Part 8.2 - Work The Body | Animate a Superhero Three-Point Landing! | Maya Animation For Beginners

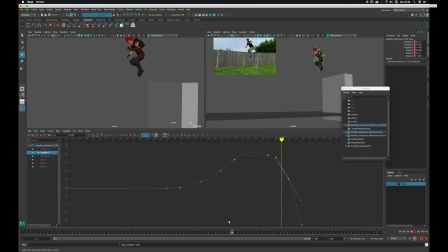(4:10)
So it's a very literal curve, so you can really sculpt it just by a combination of moving the keys and then grabbing these handles. These are attached to every key, and I can just middle mouse and manipulate each side of the handle just to smooth it out as much as we need to get the motion we're looking for.
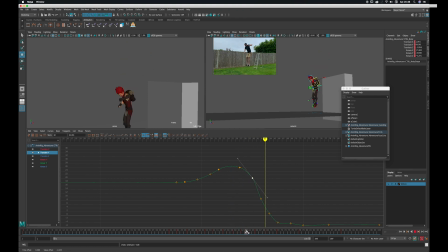(4:26)
And like I said, when we come down I feel like we're just going a bit quick, so I think I'm probably going to just see what happens
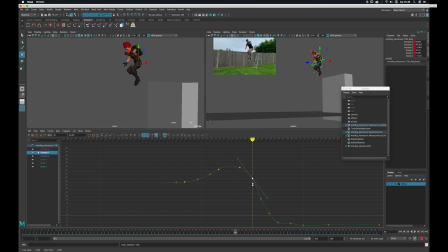(4:40)
if I just start lowering this, actually, just to smooth out that feeling, because you see you've got it drops a lot in a short space of time here, so I'm just going to make that a little smoother, rather than something like this means it will drop like a rocket and then hold in the air and then drop again.
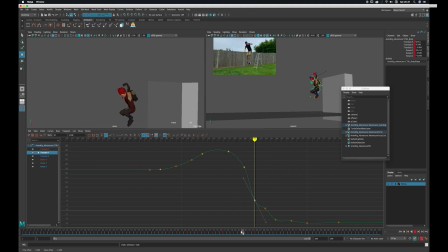(5:00)
So if I just make that a little bit smoother. And you see, by doing this, I do start to lose a little bit the poses I had in terms of where the arms and legs are, but that's okay. We're going to go through and we're going to fix that stuff.
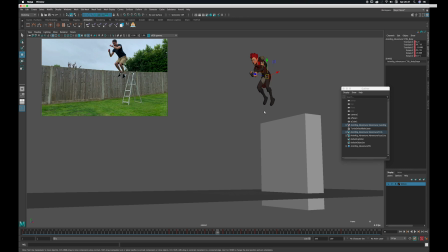(5:21)
So let's have a check and see how that is feeling. I'm going to hit play. I should still be getting real time, so that should be fine. Cool, so that is starting to feel a bit nicer to me. It looks like we've got a faster and more explosive launch.
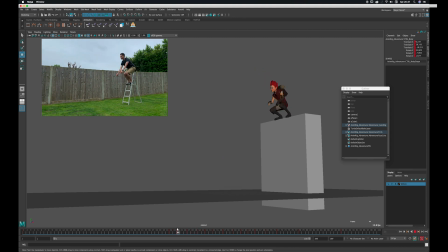(5:39)
So we've got a nice cushion, but now you really feel those legs engage and explode off of that platform into the leap. So that's great.
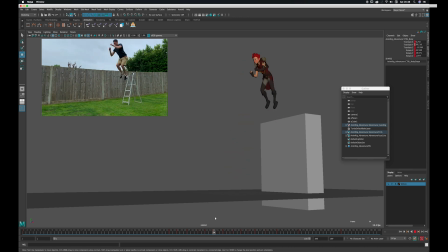(5:53)
Something I do see though is that if you just watch the hips on that launch, it doesn't have a clean path of action. So it launches off here and it's going graphically in screen space, it's going right to left, but then it goes up.
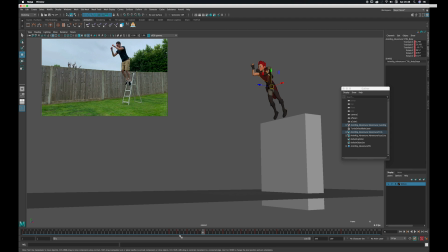(6:09)
It stops moving right to left, it goes up, and then it starts going right to left again. So it doesn't have a continuous motion. There's a small pause there which feels unnatural.
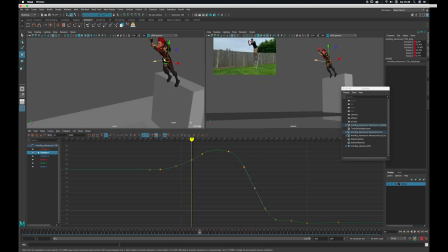(6:22)
So let's check out that translate Z curve, which is the backwards and forwards. See what's happening. So there it is. You can see that curve has a fast rise and then a hold. So that means it's moving forward and then it's slowing down.
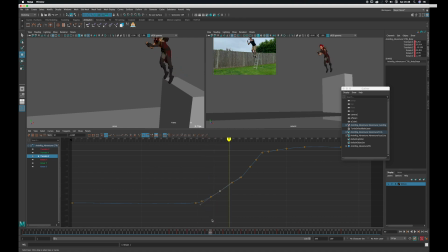(6:36)
So let's grab hold of that and just pull it down, which will move it back. And it's the same principle as the Y. It's just not quite as literal. So you have to think of it in different terms.
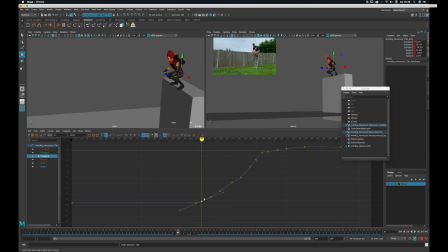(6:48)
But if we look at this, I can see that the first keys start rising fairly quickly at a pretty constant pace, and then there is a hold. They don't rise quite as quickly, and then they rise quickly again. So that is the forward momentum. So now I need to clean this curve.
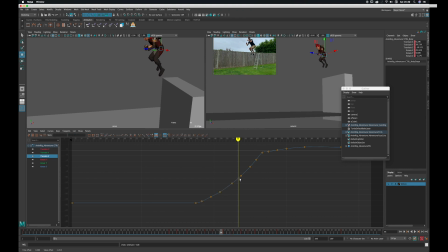(7:05)
Cleaning, basically, I'm trying to get a nice smooth curve, which will give me a smoother motion going forward on our character. So I'm just going to zoom in and just start to pull some of these down,
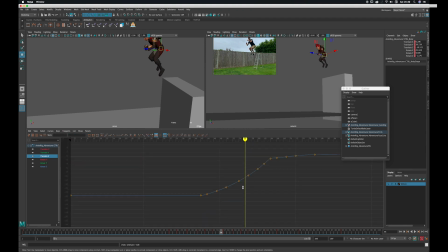(7:17)
just so that forward travel doesn't happen so quickly, so it has a slower motion, a more natural forward momentum,
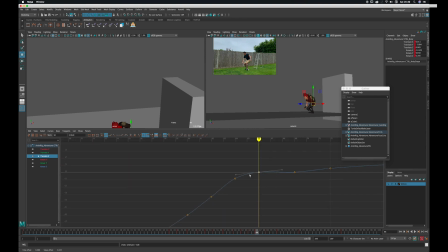(7:31)
until we get to hit the ground there, and then that energy is taken out of it quickly, but not as quick as we had it. So I'm just going to, again, just looking at this curve, thinking about its forward motion.
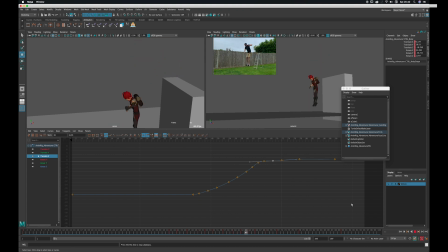(7:47)
This is a fairly long process. We're going to go through each curve for each control and just start cleaning them. This is the first time I'm doing it for this piece of animation too, so we're in this together, but we can get through it.
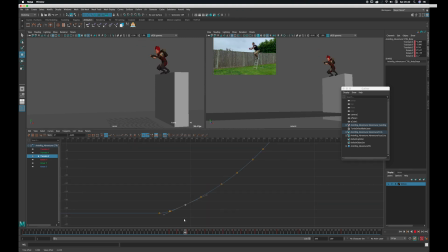(8:00)
It's going to be fun and it's going to look awesome. But before then, let's just check out the hips, because I'm not loving the shapes I'm getting on that leap. Feels a bit like he's sticking his bum out or something, but it's not too dissimilar to the reference actually, that maybe I stick my bum out.
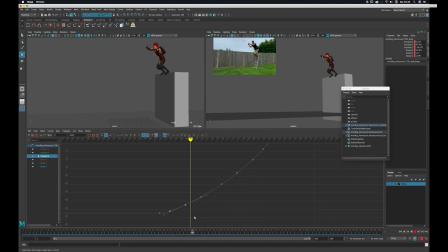(8:17)
Who knows, but so I won't worry too much for the moment, but maybe just keep an eye on that. But let's just have a look at that rotation X and just have a check. So just make sure we're in gimbal, so that make sure that is the true curve I'm looking for, and it is.
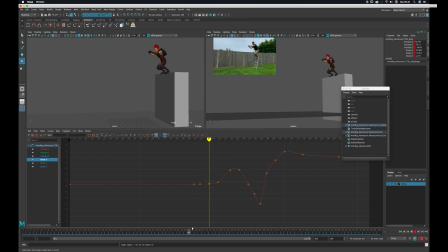(8:34)
So here we can see that we're leaning forward as we launch off the platform, leaning forward up here, and then we get into the tuck and we lean even further forward as we tuck our body.
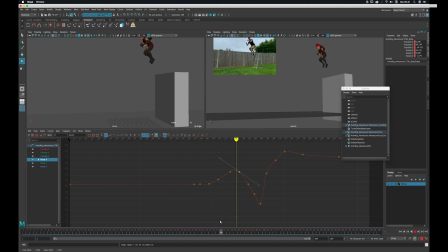(8:49)
I'll just reduce some of that, and then as we start to fall, so that curve starts to drop away as our body starts to lean back. So I'll just smooth some of this out so it's not quite so sudden, and then as we land it suddenly lurches forward, which is fine because we want that big change in contrast. Oops, don't move the whole thing.
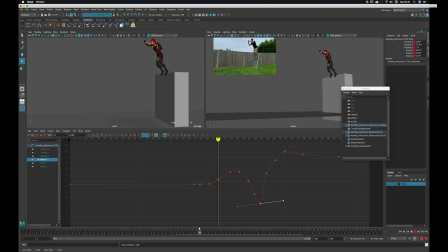(9:10)
What I want to get out of the launch though is that in the reference it's nice how you can feel that the chest kind of leads the action and the hips follow through the same line, much like a snake would travel through the same path.
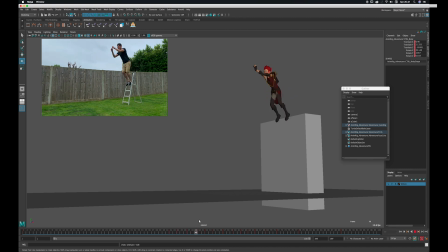(9:26)
So that's something I want to replicate in mine, whereas I don't quite get that feeling just yet. It feels as though the chest and the hips have kind of got their own paths, but I want them to go through the same path.
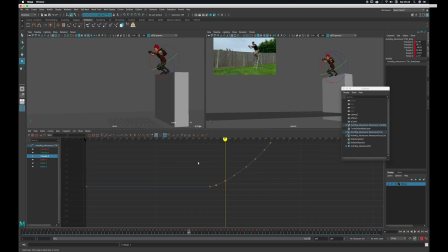(9:38)
Now possibly I've just adjusted that forward momentum a bit too harshly, so let's have a look at that and just let's move him forward a bit earlier, just trying to make it feel, that's getting better,
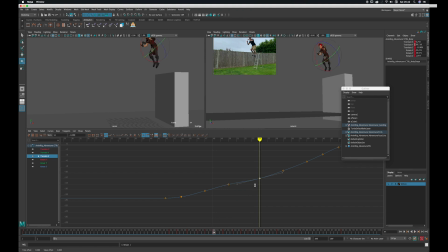(9:52)
that we're going through the same path of action. So again, let's move him forward a bit here as well. That feels more like it.
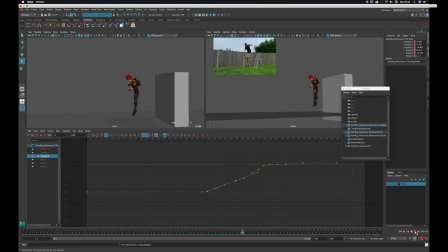(10:08)
I still felt like he could launch off the platform with a bit more power. She still feels a little slow on that leap, so we might want to exaggerate what's happening in the reference. Yeah, that reference has given us a good amount of weight in the animation,
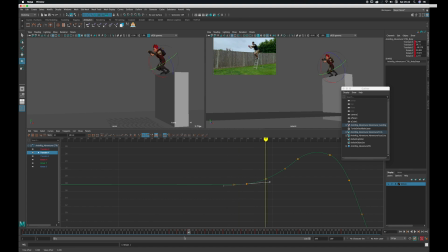(10:25)
but I think if we just exaggerate it and just make it more explosive, it's going to feel more superhero. You know, we're not going for 100% reality here. We're allowed to make our own choices and improve things or make things feel the way we want them to be.
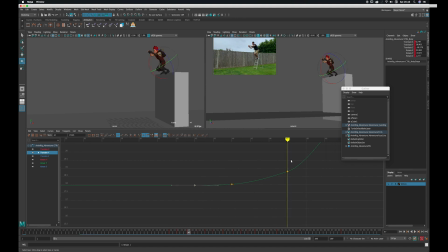(10:43)
You know, you've got a range of super cartoony to super realistic. Ours is somewhere in between. It's more realistic than cartoony, but you still need to be able to make your own artistic choices, and part of that is exaggerating the motion that you get from the reference.
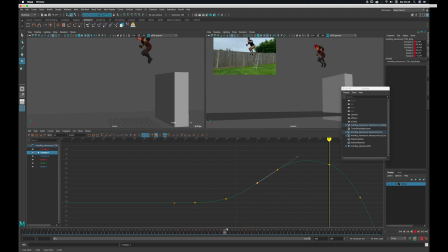(11:01)
So I'm just adjusting this Y curve here just to try and get up to the top of the apex a little bit snappier, a bit sooner, just reduce some of that feeling of heaviness that's making him feel a little bit, you know, a little bit bigger than he actually is.
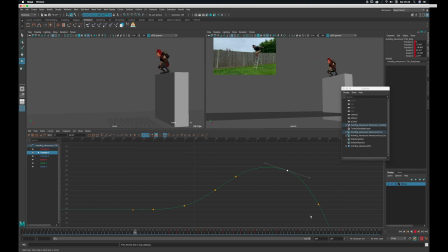(11:19)
I'm just going to reduce our frame range a bit as we're getting a big pause at the start and end. So I'll click this little grey square and just drag the time slider in on the left, which makes the head of the shot shorter, and I'll do it the same on the right, which makes the end of the shot shorter.
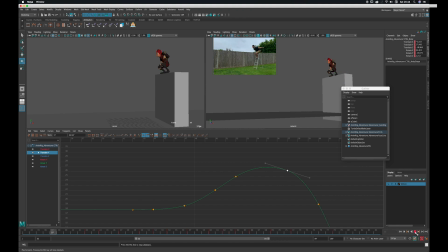(11:36)
And we're just focusing on our jump section for the moment. Just means that when I hit play, it's going to loop that section more quickly and we can see what's going on. And there he goes. Okay, so I think I'm just looking at the hips now, really, the body control.
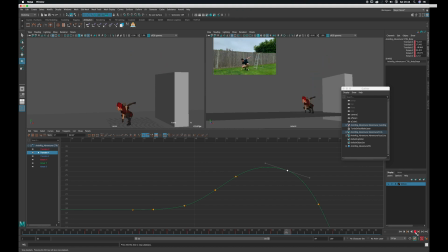(11:54)
That is feeling pretty good. We might be ready to move on. I'll just check from other angles. Always make sure you check. Let's look from the front.
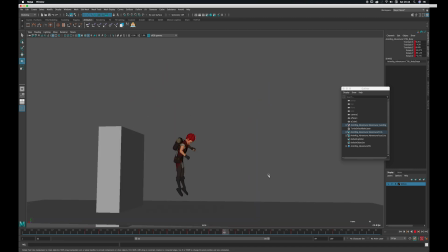(12:05)
Okay, that's good. No big surprises there. From the other side, it's going to look quite different to what you're used to, but that is a good thing.
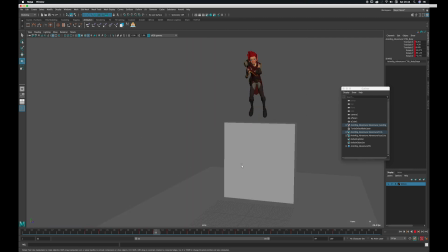(12:13)
Let's check from the top. Okay, cool. Let's move on to the legs.